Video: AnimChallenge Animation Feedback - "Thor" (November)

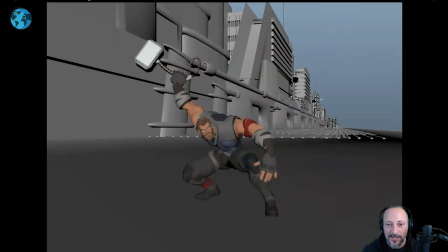1391s
i noticed the hammer but it's not like it's like oh my god it's a tangent but it's just something i'm always picky about and why not as always you're in there frame by frame why not just make it all super clean and then as it goes up the only thing i would say
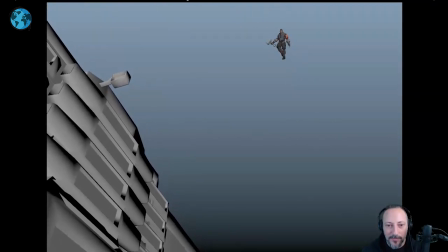1404s
here is that it feels a bit and it dies a bit and you even have a little bit of a camera doesn't completely freeze but everything kind of comes to a stop where i will probably push this a bit more where it goes
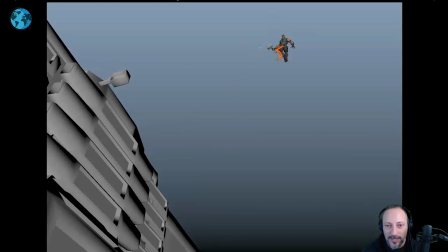1417s
that where instead of that relax maybe separate the legs a bit more bring this arm a bit so that this can be a bit out here separated potentially now that this is not clear you still have a clean silhouette but I'll go into this with a bit more of a moving hold and
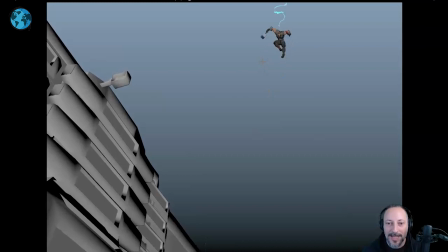1431s
just a bit cleaner because I like how you compress here to then come back out here and imagine you are a bit pushed in that pose you have somewhere bigger to go and if it's that higher into that bit of a compression here now you might argue yeah but then it takes away
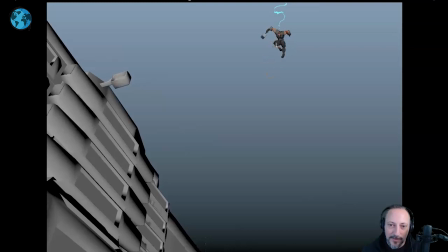1448s
from this then I would just push this a bit more But that's more what I'm thinking pose-wise here, but in a more relaxed form. We're just a bit higher, a bit cleaner, a bit more into a moving hold. And keep this where you have the bend in the leg. You can still push that, get into that pose there.
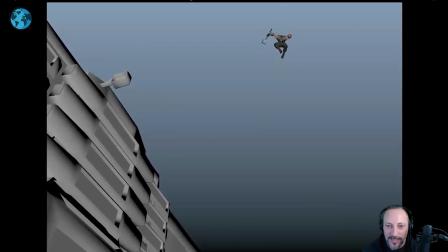1467s
But I love all this. It's a bit IK foot here. It kind of stays put as we go down. So I would drop maybe that foot a bit or go a bit higher. just kind of counter that so it's not frozen it's super picky again but why not i
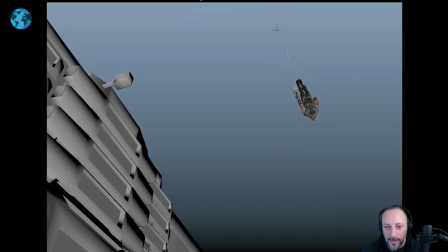1483s
mean their friend my friends gets me picky but nice path nice curvature in the body following that path which is really nice goes
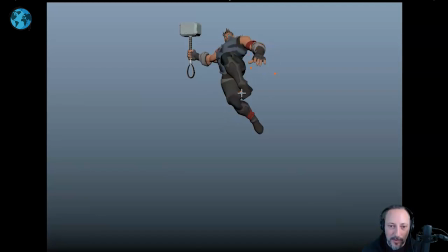1491s
into this again nice finger pose clean i will probably take out that foot a bit more so it's not that block through that maybe a potential separation because you're already kind of there doing it you're doing with a tangent so separating that leg a bit more and We could even be just trying
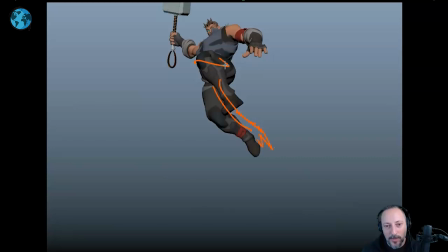1507s
out a pose with that leg back and this one maybe potentially crossed more. It might be too much of a twist, potentially, but it's also not the cleanest silhouette. So it would be worth checking how far can we push that leg out while this leg is out here.
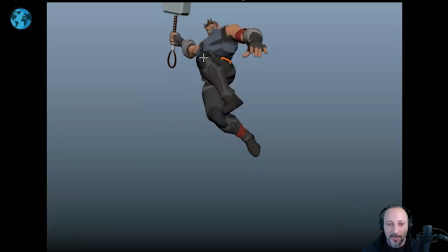1526s
Or don't go as high and maybe push that line a bit more like that for that leg here. and then keep that back here. Bring up that leg like that. Maybe it's kind of checking silhouettes here. This is a bummer that we covered that face with that.
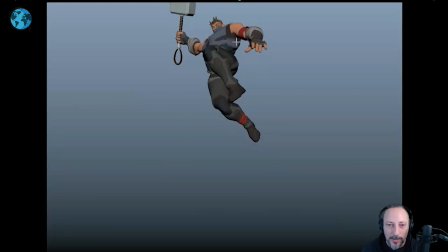1544s
I don't know. I haven't done a rig review and I will do one of that rig in the future. I'm curious if those flaps can be bent to bring that down a bit for the costume so we don't cover that face there. Worst case, maybe translating the head up and over a bit.
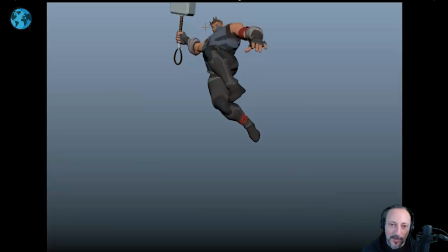1558s
Might feel a bit broken, but it's a fairly wide chest. you could potentially cheat that head over here a bit higher maybe that's also super
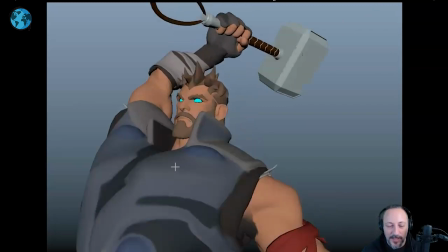1568s
cool and again i love the idea here the only thing i would say is feels
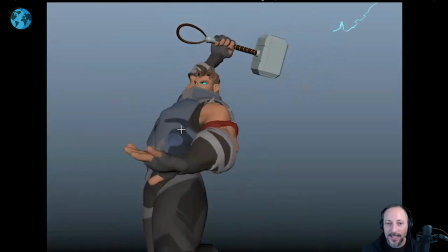1573s
fairly relaxed and i think it would be neat also animating a little strap a bit here there's nothing there we kind of need a polishy detail but as you go down because you have all that nice detail in the fingers might as well put that time into this i
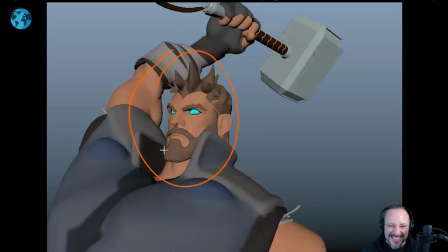1587s
will personally match her face with her
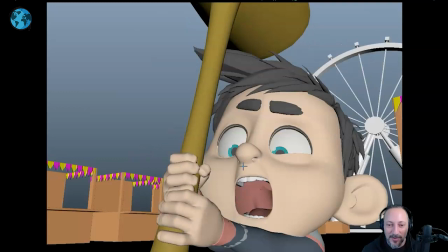1592s
that's awesome frame too with that and even though it
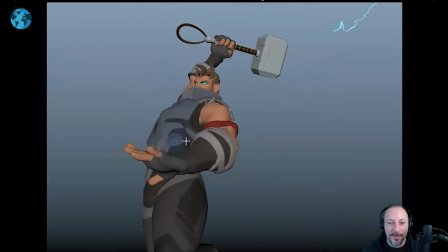1597s
goes by quickly you still have a bit of a just the feel and you will
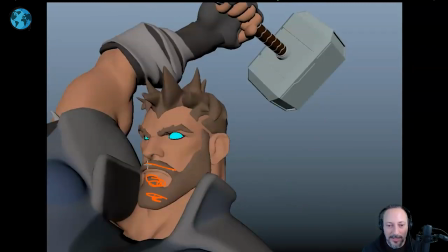1601s
see for a couple frames the blackness here in the teeth the white it will still register
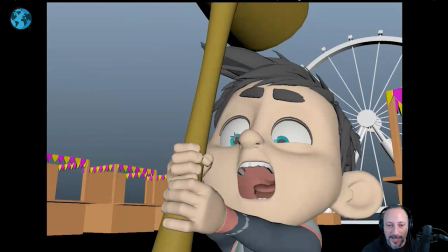1607s
but it's a nice blend here in terms of that you got tension the fingers that's super cute and then you can
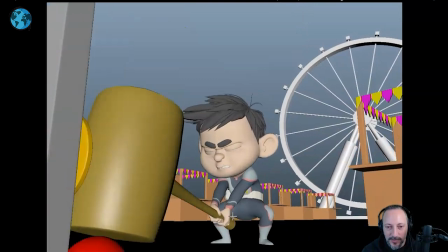1614s
have into this all thing i would say picky
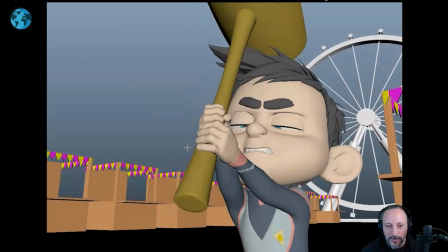1618s
he's here during right those frames there's two three frames i would tighten
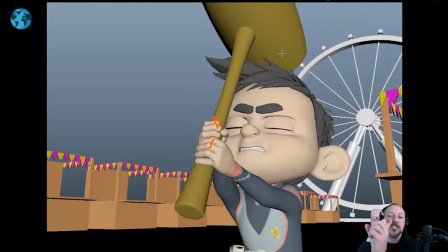1624s
the fingers a bit more so he's here and then as he goes down it tightens more because the whole body
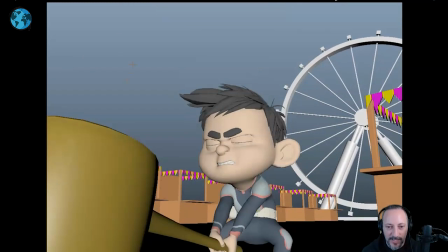1629s
tightens and the muscles into that i don't think for this here
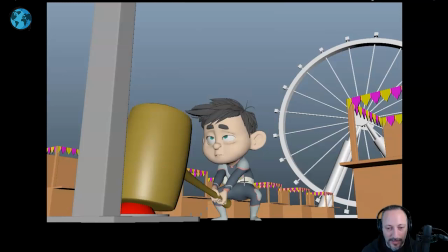1634s
um one picky thing is like that i'm so picky dude like really but that wrist goes right there into that foot. I'll probably break that silhouette with the fist out here and then that leg there. Too pretty.
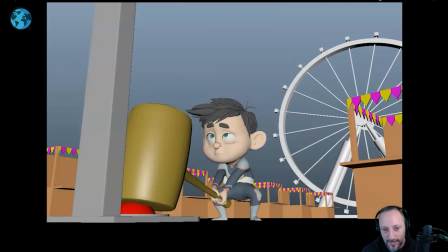1648s
Just picky just because we're resting on that. But, and you're very close here. But that's not, that's fine. The thing that I would say here, once he does this, right? Chopin!
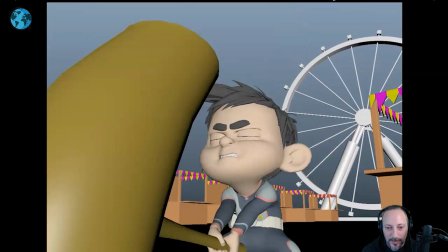1661s
I think it could be, I don't know, it could be a bit more shock in the shoulders and the chest.
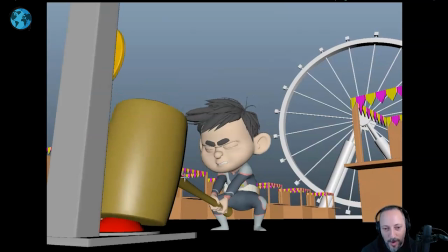1667s
Almost like a little shock wave. not that you have to do like a wobble in the handle that goes all the way into here but you know he's not that strong tight muscles that people are like prepare a little bit of a wobble potentially but the biggest thing is this he looks up
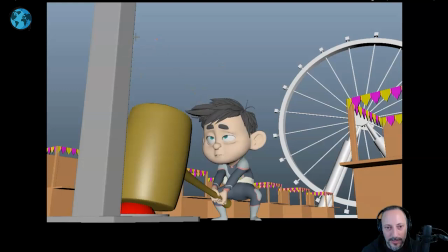1682s
right and it's the thing here where is it where it's go back it's go back it's go back and right there
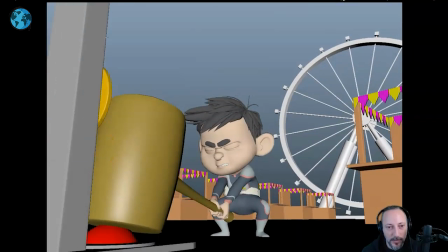1688s
that can also potentially be just visually bigger so we really register that going up my question is
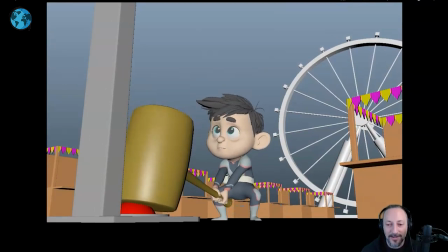1696s
when it's done, you guys like, oh, there's a bit of a realization smile. It's super cute. I like the little head shake. That's all super cute. You can even potentially relax those fingers a bit as the whole thing relaxes.
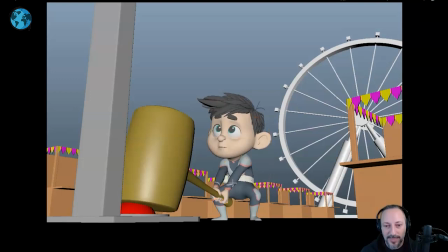1709s
Maybe shoulders go down, like a bit of a push of that moment. But then I would push the face where it's not like a yay full smile. Not that that's wrong. It could also be a version of that.
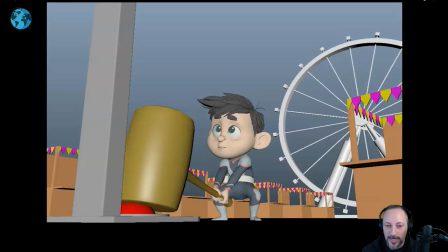1721s
You know, this is wrong, but I would just push that a bit more so it's a clear change into a smile and hey i did this because it's borderline oh i did not do this where it's like then i would
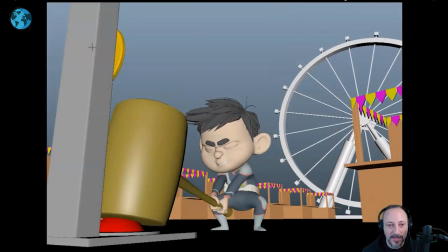1734s
do something where let's go back here this goes up up up but
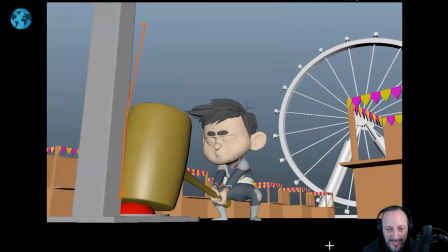1738s
stays there and then comes back down and then he has a moment of huh and maybe a dart realizing oh of course that goes against
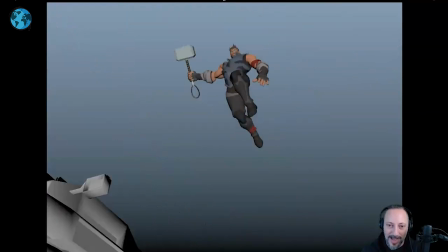1748s
the whole thing of well i am thor and i have the power i'm inspired then yeah
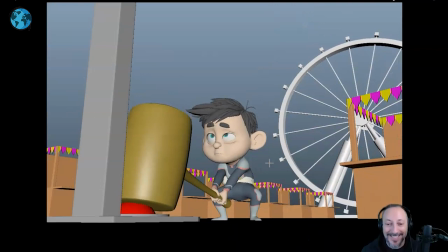1753s
so it's obviously a totally different shot and a different ending but i'm saying this just because it almost it almost felt like that where wait is he is he actually happy it didn't come down
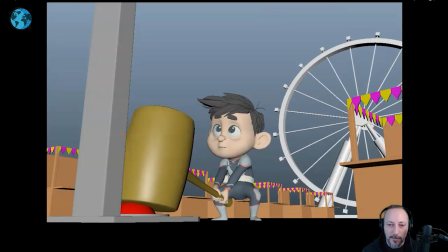1765s
right i'm not seeing it here that was kind of my first impression so i would just push that smile a bit more for him to be really happy that that he did it picky picky picky but it's a really cool shot really cute idea love everything in there
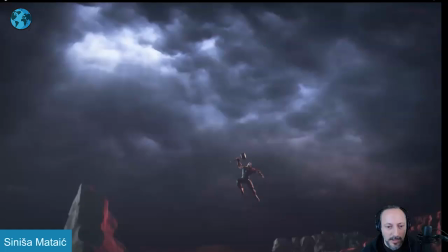1778s
uh and that is that thanks all righty let's play this in full there is sound